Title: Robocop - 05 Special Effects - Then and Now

With a human being, you don't want to have him standing at attention with his arms at his sides. You want something that's going to be more in keeping with what he's actually going to be doing in the scene. And in the case of Ronnie Cox falling, he was falling spread-eagled and kicking on the way down, so I had his arms out to the side,
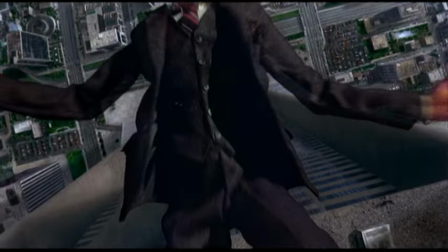and a slight crouch on him is how the sculpture was done over the top of the armature with plasticine clay.
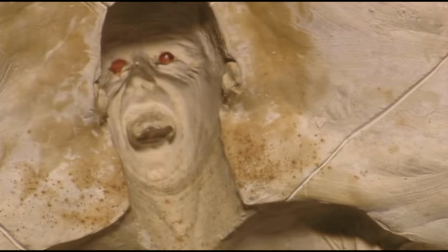And that finished clay sculpture, you'll make a plaster mold. The clay is thrown away, and the armature is taken back down to bare bones metal again. That empty armature is placed inside this mold that's been cleaned out and scrubbed, and those 2 halves are again put back together.
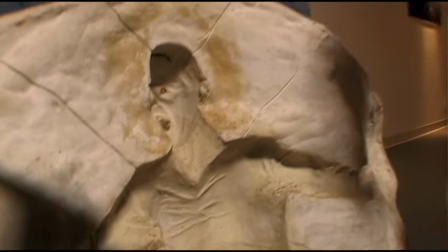The foam will be injected into the mold when the 2 halves are joined together with the armature inside of that.
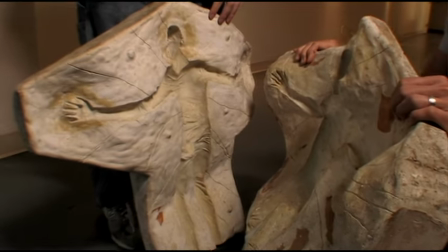And that, in turn, is baked like a cake in an oven at 350 degrees for a number of hours until the moisture is evacuated from the foam rubber mixture and the thing is allowed to cool down. You pull the two mold halves apart. You end up with a rubber puppet, a very nice soft foam rubber puppet that's a likeness from the clay sculpture that you did.
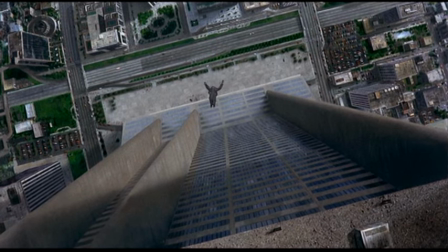And then it's up to you to clean that up, paint the thing, put in some eyeballs, and dress it up in the three-piece suit.
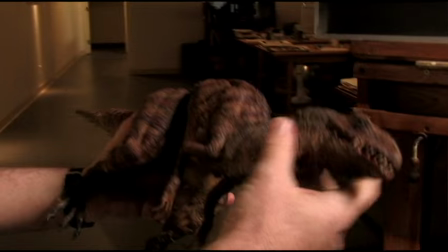This is just a typical example of an old-fashioned stop-motion puppet. It's either hinge joints in some places or ball and socket joints.
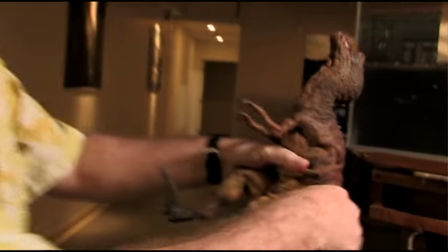I'm just gonna crank this open so you can get a look at typically what a ball joint looks like here for stop motion.
Please put down your weapon. You have 20 seconds to comply.
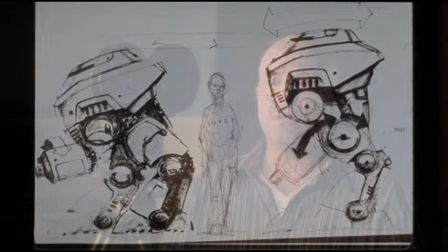Since Robocop was effectively a man in a suit, Ed 209 could not be in any way a man in a suit.
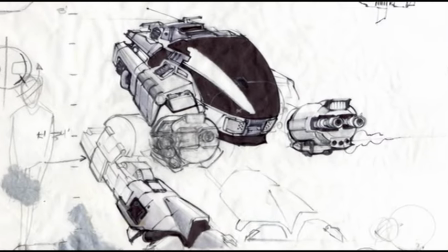So that's one of the reasons we chose to offset the hips or do things that would be clearly impossible for a person to fit in that.
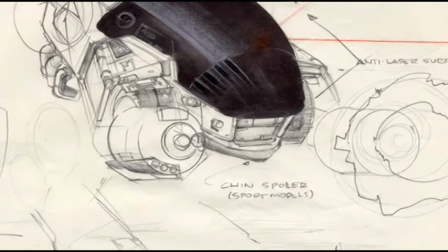That's why his hips are so far apart. It's one of the reasons that there's rails. The joints don't have a standard, knee joint. They've actually got a linear rail kind of a system that's, again, one step further away from a person in a suit. I felt that they knew so much more about it, and they came with the proposals. Then when they came with proposals, I could easily say, okay, but then do this, If we do it this way, then let's make this strange thing they had built, which is a gray area, let's make that the eyes, the whole eyes. These are the eyes. There's hundreds of eyes. Basically, whatever it is, they can see through that, not by a little camera on the top of his head, For the inspiration for Ed 209, we drew upon a number of different areas, tried to draw something in the natural world.
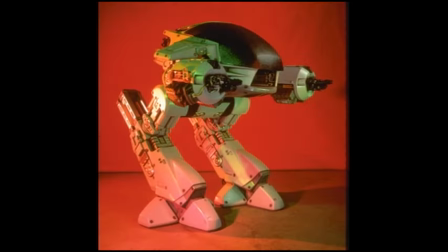So killer whales were something that had a pretty menacing kind of a countenance. Everything's kind of an excuse, there's a big air intake and it looks a lot like a mouth.
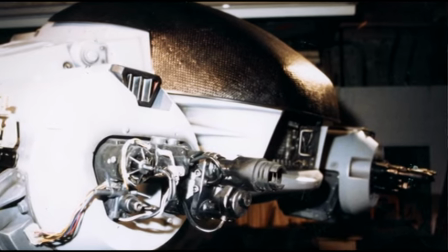And there's this big dome that you can't really see where the eyes are. The idea there was that this would be maybe like an anti-laser surface. This is kind of the maquette stage and really is pretty instrumental. The last round of design until you blow this thing up to full scale. This is like basically, it's blue foam, it's house insulation foam. You take that, it's cheap and stuff. And can mix with my favorite toothpicks and soda straws.
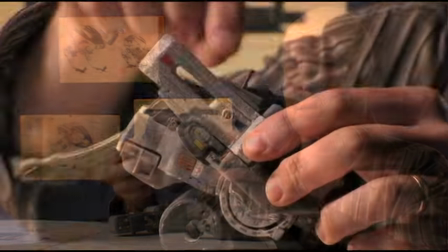You kind of build a little version of the robot that you can talk about. The leg, the upper leg would be here.
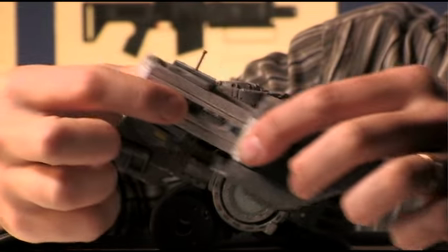It could pivot, and then also, in order to take a step, the guy could actually shoot his leg forward, and then kind of, as he's walking forward, do this.
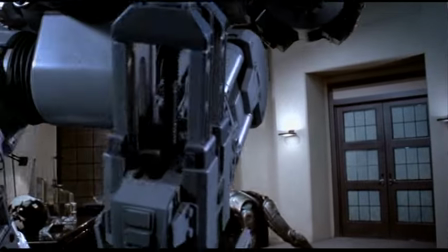So that was pretty critical. You could see through it. There were lots of moving parts. There was a big screw that would be responsible for moving the leg up and down.
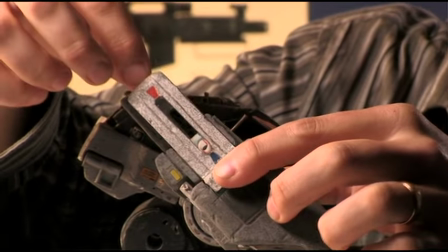And then like on the back here, a little bit of a plate, the screw access. And we figured since we're gonna have a screw that's in there turning, we might as well put a detail on there.
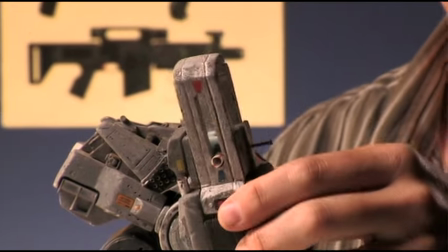So I modeled the end of the screw to look like one of the axles you see on a railroad car. So as the guy's actually moving, you see these little things spinning.
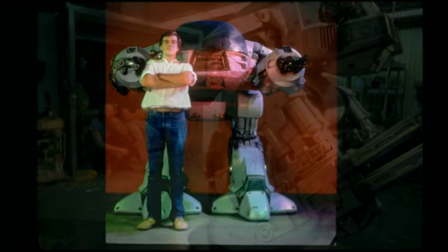The full-scale Ed 209 was a design that Craig had come up with working with Paul Verhoeven and myself and trying to get something that Paul was happy with as a character, a nemesis for RoboCop.
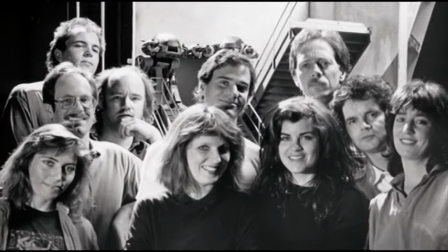The crew that we were building at this time, Pete Ronzani, Neil Breitbart, and Paolo Lucchesi, my girlfriend at the time, we pretty much built that thing together.
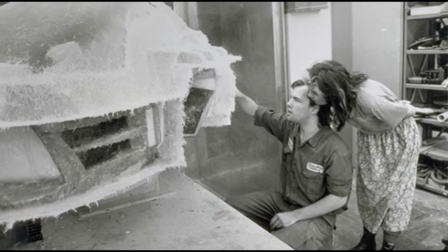And it was hell, but it was one of those experiences you come through, and at the end of the day, it's something we always remember. Later on, we'd be married, and so I guess it didn't really split us apart. All the forms were built up out of wood.
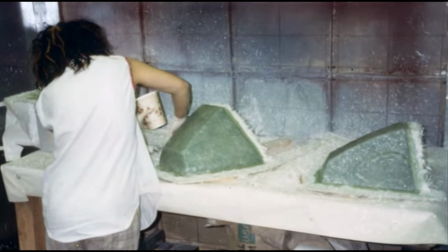We used a lot of plywood, masonite, and just fur, and actually kind of built up patterns and stuff bit by bit.